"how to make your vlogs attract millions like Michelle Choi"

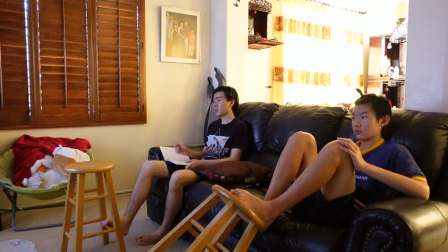0s
What if you can edit your vlogs like Michelle Choi? I did the research and narrowed down the Michelle style into 9 points.
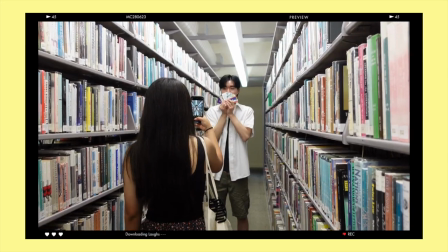6s
We'll start with the intro. Almost all of Michelle's recent vlogs start with the iconic song, That Kind of Love, by Yemin, alongside a compilation of what will happen in the video.
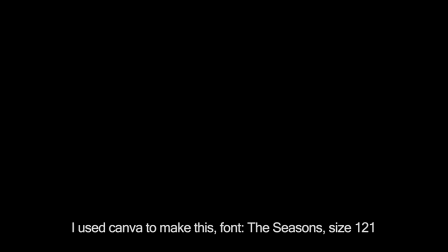15s
Then we get the title slide and then the camera shutter sound to black out. This means you have to find an intro song to make part of your own brand.
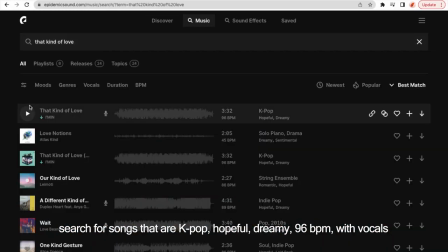22s
Michelle gets her song from Epidemic Sound, but that ranges from $10 to $18 per month. So if you want a free alternative, you can use Thematic, which both Michelle and I used to use.
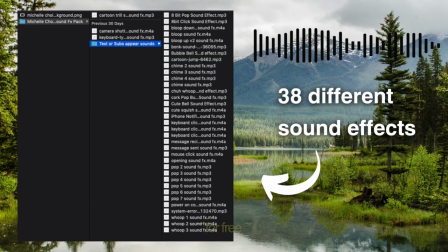31s
If you want to download the intro scene background and all the Michelle sound effects for free, then stick around because I'll show you the quickest way to get them.
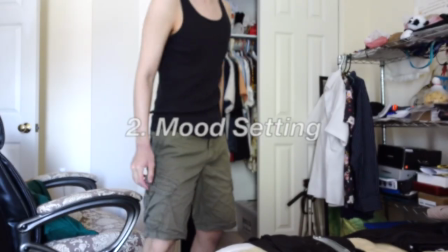37s
After the intro, the real work begins. You're going to want to start with a scene that has its natural sounds.
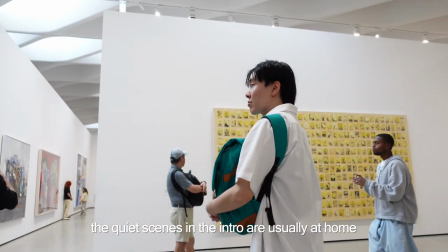42s
I like to call these quiet scenes. They're the scenes that show what's happening instead of verbally saying what's happening.
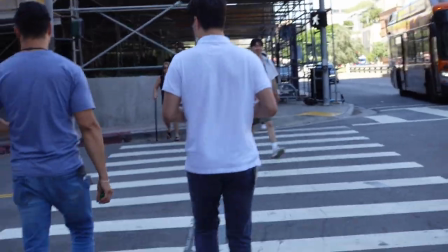49s
These scenes set the calm. After maybe a few seconds of natural sounds, you fade in the music and the mood is set.
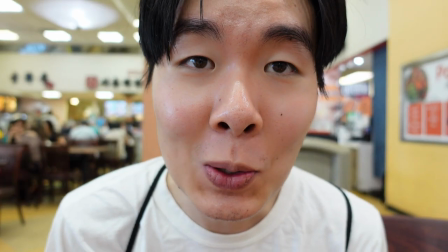57s
Occasionally, she opens with herself talking, but that's usually followed real quick by quiet scenes. Anyways, you're basically Michelle Choi at this point. We've got a flow, and now we gotta keep it going.
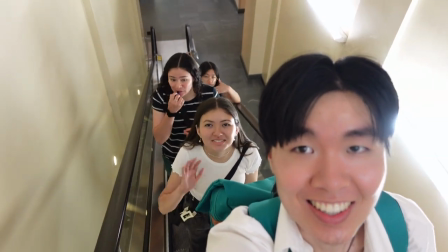67s
Michelle likes to greet her viewers. Most notably, she likes to say good morning, or have it pop up as a text. These might be your first words, or among the first. Got it? Good. Other than the quiet scenes, there are some other scenes that you're gonna want to have throughout the video.
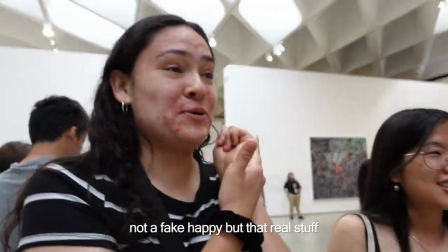82s
Happy moments!
Dance!
This is how Michelle uplifts our souls.
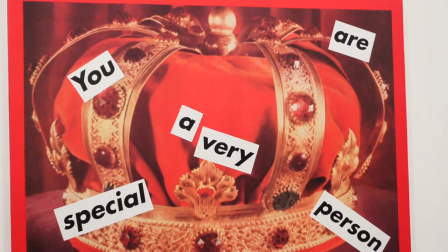88s
It comes in the form of scenes where Michelle is just laughing with a friend, or where she shows her genuine gratitude to someone.
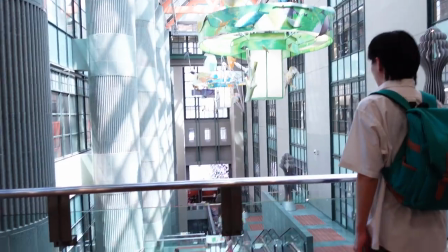94s
That's a big one. Show your thanks because positivity doesn't expire, but negativity never ages well.
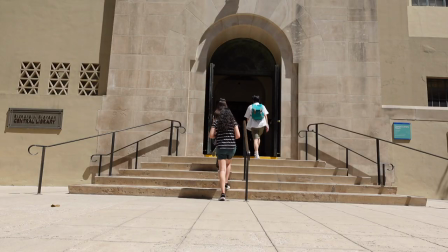101s
Influencer things. For those of you who don't know, this is when you run back to the camera after shooting some candid movements.
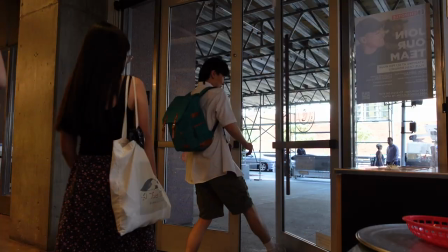107s
I feel like influencer things adds to Michelle's down-to-earth charm, so I have to mention it, even though it's usually just one scene in the whole vlog.
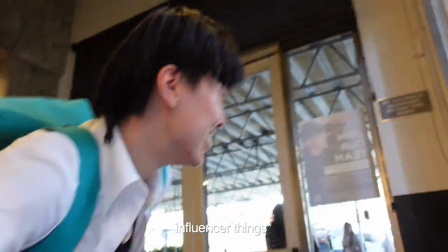114s
You're gonna want to pair it with the cartoon trill sound effect that will be in the free download. iMovie calls it a cartoon trill, but it reminds me of Scooby-Doo running from the baddies.
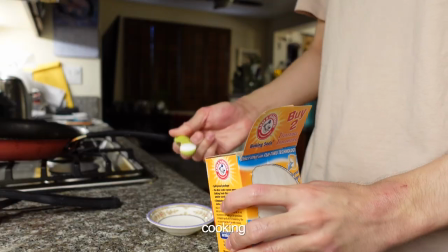123s
Recurring mundane activities. This is your cooking, cleaning, building, prepping, eating, and exercising.
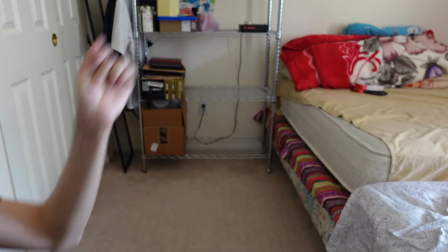129s
There is always some cleaning in every video. And when it comes to eating, Michelle's parents said she always makes her food look so good.
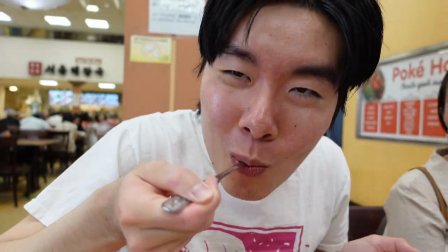136s
So go ahead and savor what you're eating. Eating is also a wonderful time to talk with a viewer.
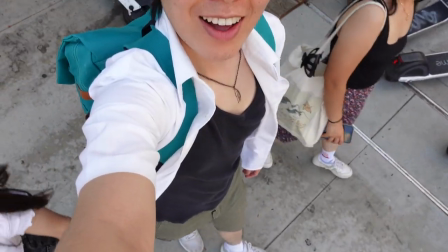142s
In terms of exercise, there's this one thing Michelle does where she struggles to climb a flight of stairs.
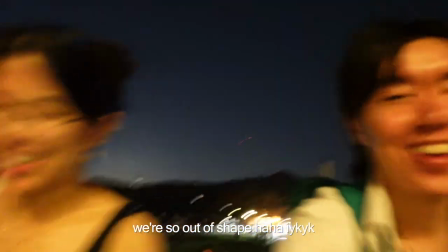147s
I don't really get out of breath when climbing the stairs, but I basically reproduced it in my own Michelle-style vlog.
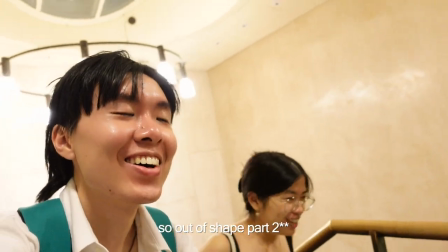153s
Not to mock her, but because it's such a Michelle thing to do, and I wanted to replicate my role model.
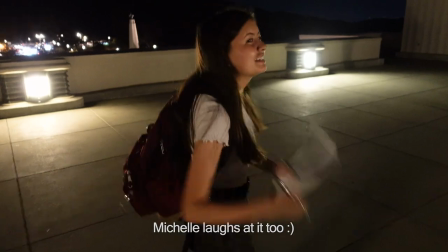159s
It's also like an inside joke for true Michelle fans.
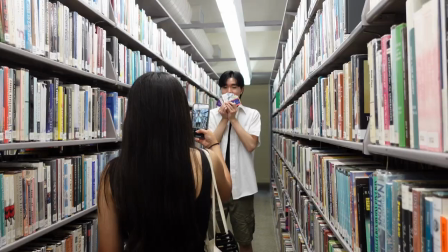162s
I'll expand more on the kinds of scenes you're gonna want to include later in the video, but for now, I'm gonna tell you about the captions, sound effects, and music.
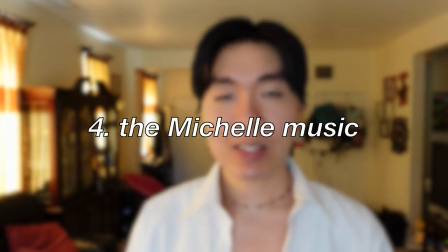169s
I edited this last, but I think it's something good to keep in mind from the start.
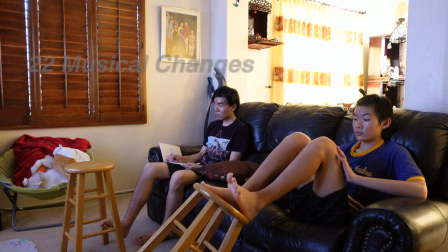173s
In an 11 minute video, Michelle Chua has 22 song changes and 17 different songs total.
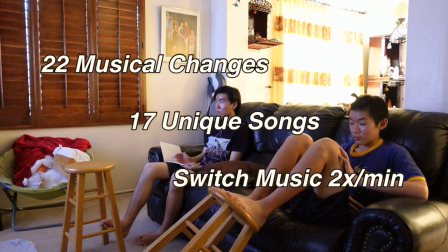180s
This is about 10 music changes every 5 minutes. Basically, change your music often.
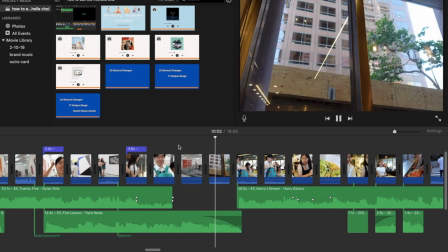184s
Michelle switches songs whenever she moves from one activity to another, and sometimes even mid-conversation. This music keeps the energy going because even if a scene is boring, music makes it beautiful.
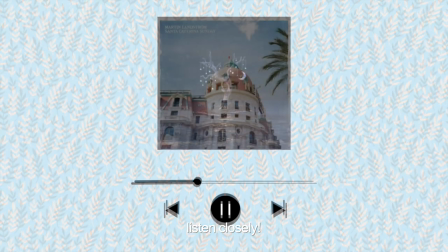194s
One of the tricks Michelle uses to seamlessly switch songs is to fade out one song while fading in the other to make it sound like they're both from the same song.
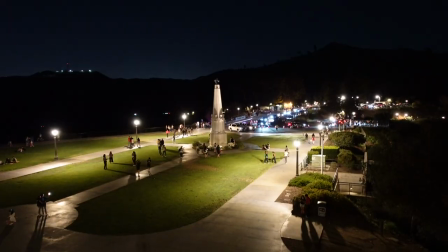202s
Sometimes the clip is muted and the music plays on its own, other times the natural sounds are kept in.
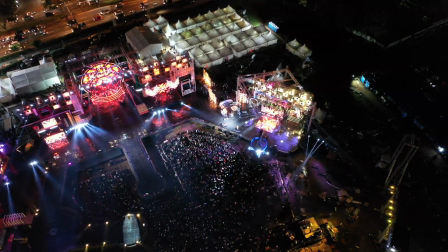207s
You get to decide. She uses a variety of music, but I'd say it's mostly jazzy with a hint of K-pop.
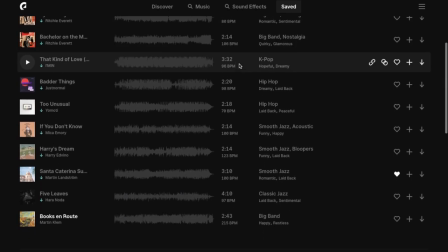213s
These are the songs that I use to replicate her vibe. You can hear them in action in my blog. I know for a fact that she used Giving Tree and Turtle Beach in one of her vlogs, but But the rest was me listening to a song in her video and trying to find something similar.
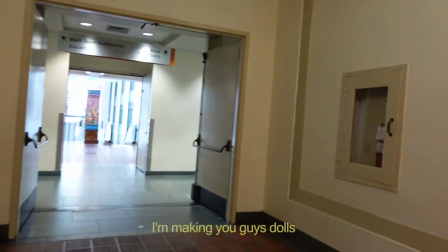224s
For captions, make that text yellow when words are translated and when someone speaking is unclear.
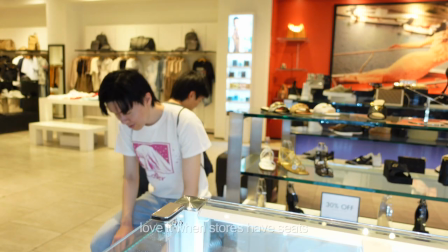230s
White text is used for your thoughts about the scene, extra details, and context for what's happening.
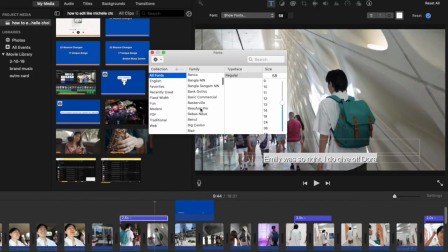235s
Think of the white text as a text message to the audience and write in that style. From the fonts I had available, I thought Microsoft's sans serif was the closest to what Michelle uses.
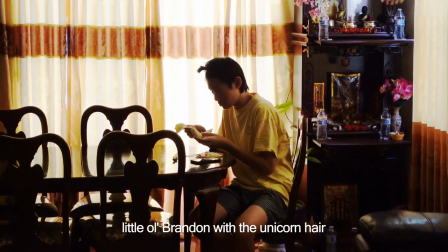244s
But, not all text shows up at the bottom of the video. Michelle also throws in some floating subs.
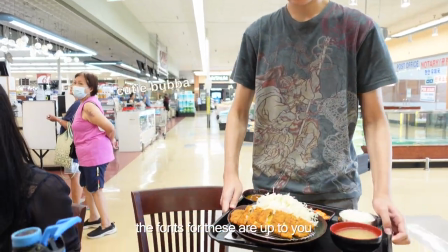249s
Most famously she uses this when Dobby is in view. If you're tagging a location, pick a corner and stick with it. For all this text, you're gonna put a sound effect for when they show up. And there are a lot of sound effects that Michelle uses.
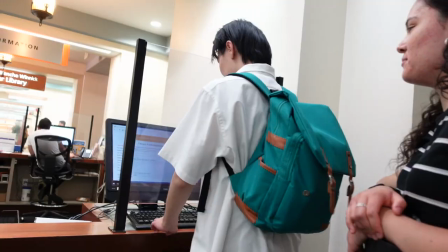262s
Back-to-back text will never have the same sound effect. Even if it's just popping sounds, for some reason she has a bunch of subtly different popping sounds.
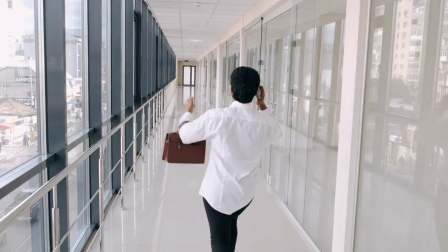270s
Now it took me hours to find all the sound effects, but you can download them all in the link in the description. It takes you straight to the download, no email needed, although I'd appreciate if you dropped a little comment in return.
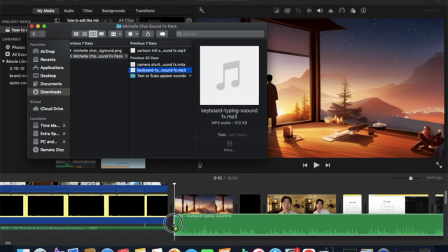282s
In the download, you'll also find the keyboard typing sound that plays while living alone diaries is typed out.
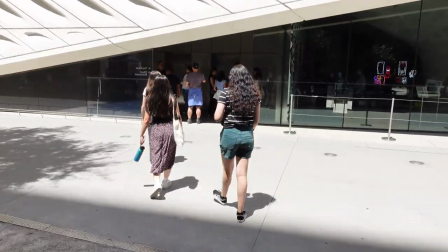288s
By this point, I'd say you're about halfway to making your vlog unmistakably Michelle. Here's how you're gonna reach full potential.
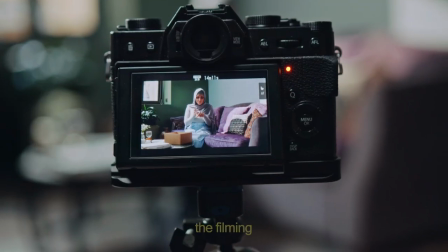295s
A lot of her editing boils down to what she finds important enough to film. If you can perfect the filming style, then I'd say about a third of your editing is already done.
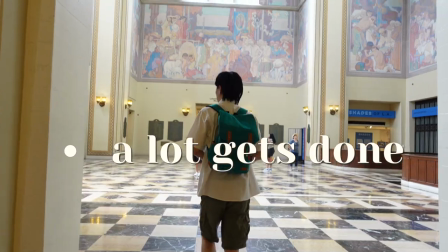304s
This is when it helps to not have anything filmed yet. Your vlog has to show more than one day in your life, unless it's a what i.e. in a day.
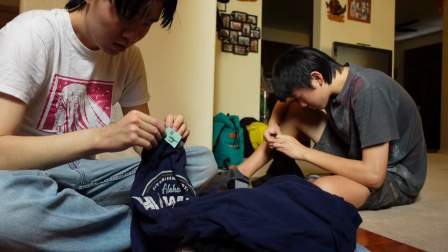311s
Michelle usually includes more than three days and up to a week. She does this by condensing some events into a few short scenes that capture the essence of what happened.
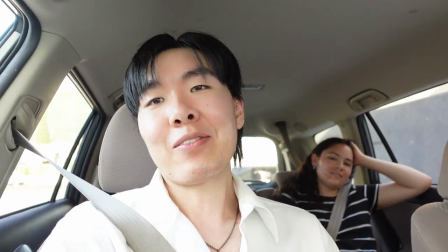319s
So you're not going to want to have a bunch of full blown conversations unless you're having a one on one talk with a viewer. When you're in public, you should try to hold your camera still, but if it's shaky, that's alright. When filming herself, Michelle cares more for if you understand what's happening.
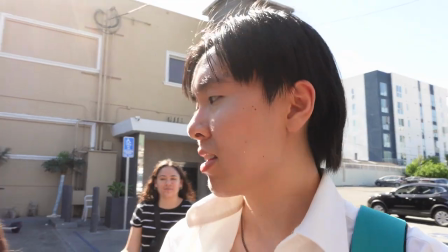332s
The camera also doesn't need to be too far from your face. I believe she keeps the camera close because she's a little shy to film in public. The first time I watched Michelle, I remember thinking, how did she get all these angles?
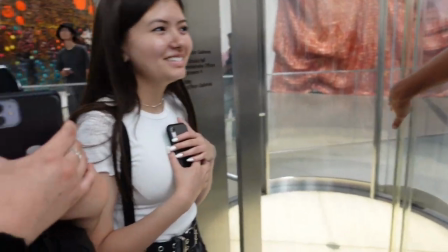345s
One time it was a shot from across the subway tracks, another time it was from across the street.
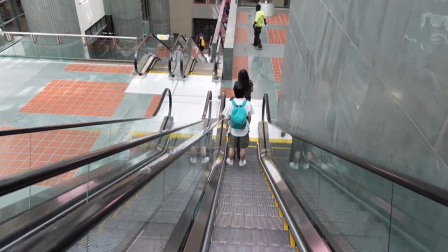350s
That might be a little tough for you to do, so the easiest thing you could try is getting a bunch of angles while you're cleaning.
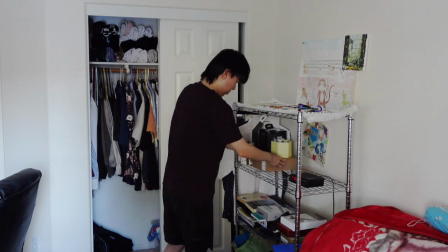355s
Go high, low, and sideways. Every vlogger chooses to share different things. If you want to embody Michelle, this is the kind of talking you'll be sharing. You have to say what you're gonna be doing as if you're telling a friend.
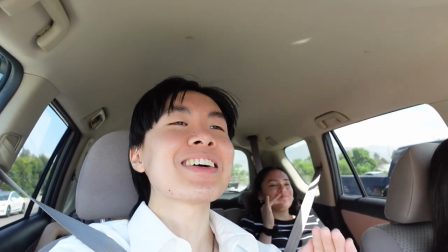368s
I struggle with this a little because I just do everything in my head, but I feel like saying it aloud is a great way to give some context and to put a little curiosity in the mix.
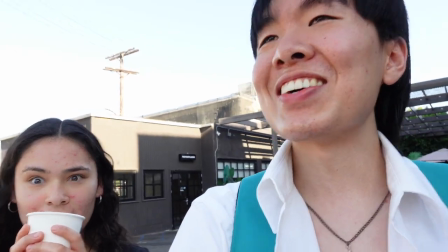377s
Don't be afraid to share the issues you're facing in terms of physical and mental health. For Michelle, she talks about her PCOS, therapy, body insecurities, armpit sweating.
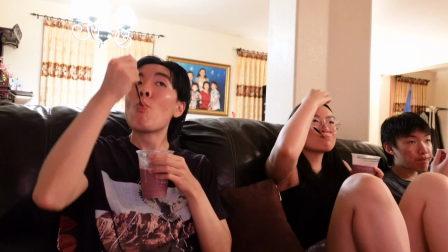386s
Don't shy away from having that heart-to-heart where you share something you're struggling with or that you've overcome. Show off the products that you use.
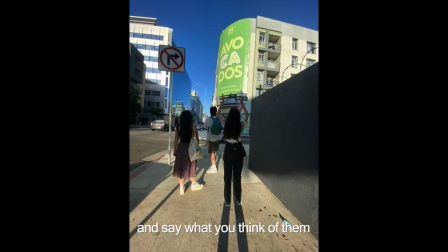393s
This includes things that you recently purchased, things you swear by, and the stuff you're wearing.
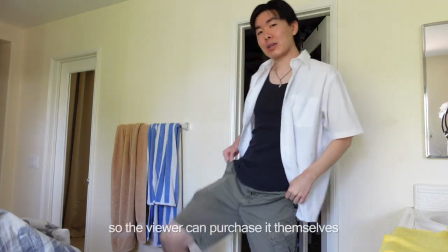398s
Specifically for clothes, you're going to mention the brand, color, material, and shape.
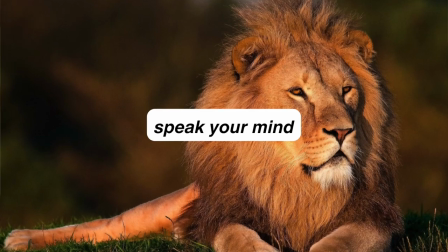403s
Voice your thoughts, opinions, emotions, reactions, the why to what's happening.
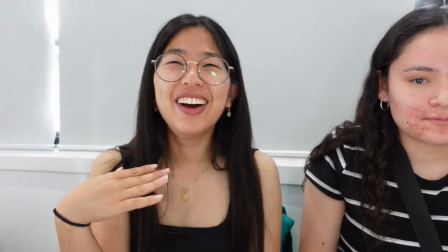408s
Or, show it. Include that scene where you're falling asleep while eating a bowl of ramen,
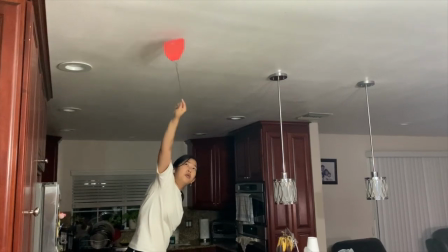413s
where you decide to rewatch a good show, or where you fall into bed because you're just that tired. Moving on from the top, top, top, top, we have our recurring side characters.
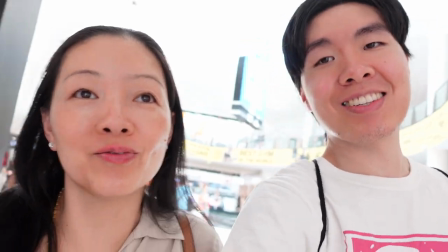425s
This is your best friend, Kristen, your quirky mama, your blurry salsa man.
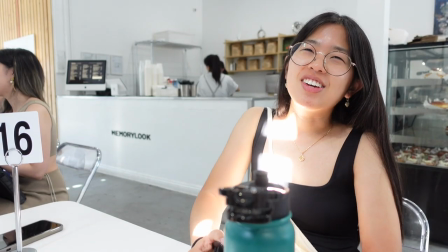430s
Basically, the close relations that you have. Build your own Michelle-verse.
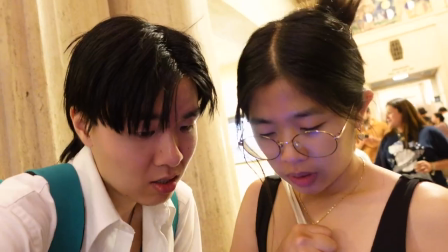434s
If you don't have these characters in your life at that moment or during that week, there's always the Dobby. Kristen, why are you here?
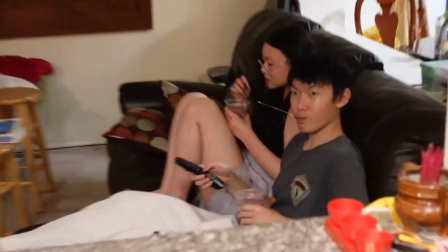444s
In my case, I just got shots of my little brother being a cutie patootie because I don't have a dog. Keep the ending open-ended. This vlog is just a single journal entry of your growing life. You're gonna relax the mood with a quiet scene.
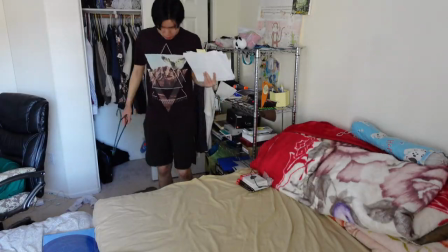457s
Cinematic shots of the city, silent cleaning, spending time with someone you appreciate,
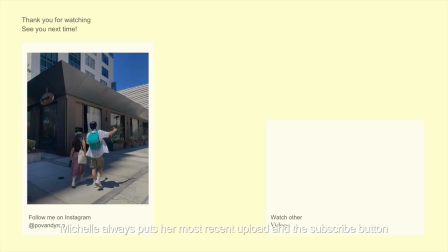463s
and then you're either gonna fade to black and show the end card or jump cut to the end card.
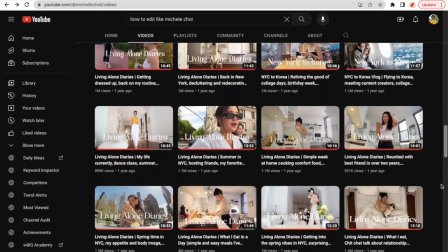469s
Anyways, if it's all too much to remember, I linked all the notes I took in the description. But remember this, the Michelle magic is in the variety. A variety of music, angles, pacing, and details. If you want to see how anyone can have the Michelle aesthetic, I made a vlog myself using all the research that I showed you here. My bestie who introduced me to Michelle literally said I could be Michelle's editor, so I think it'll serve as a great example for you. Thank you for watching.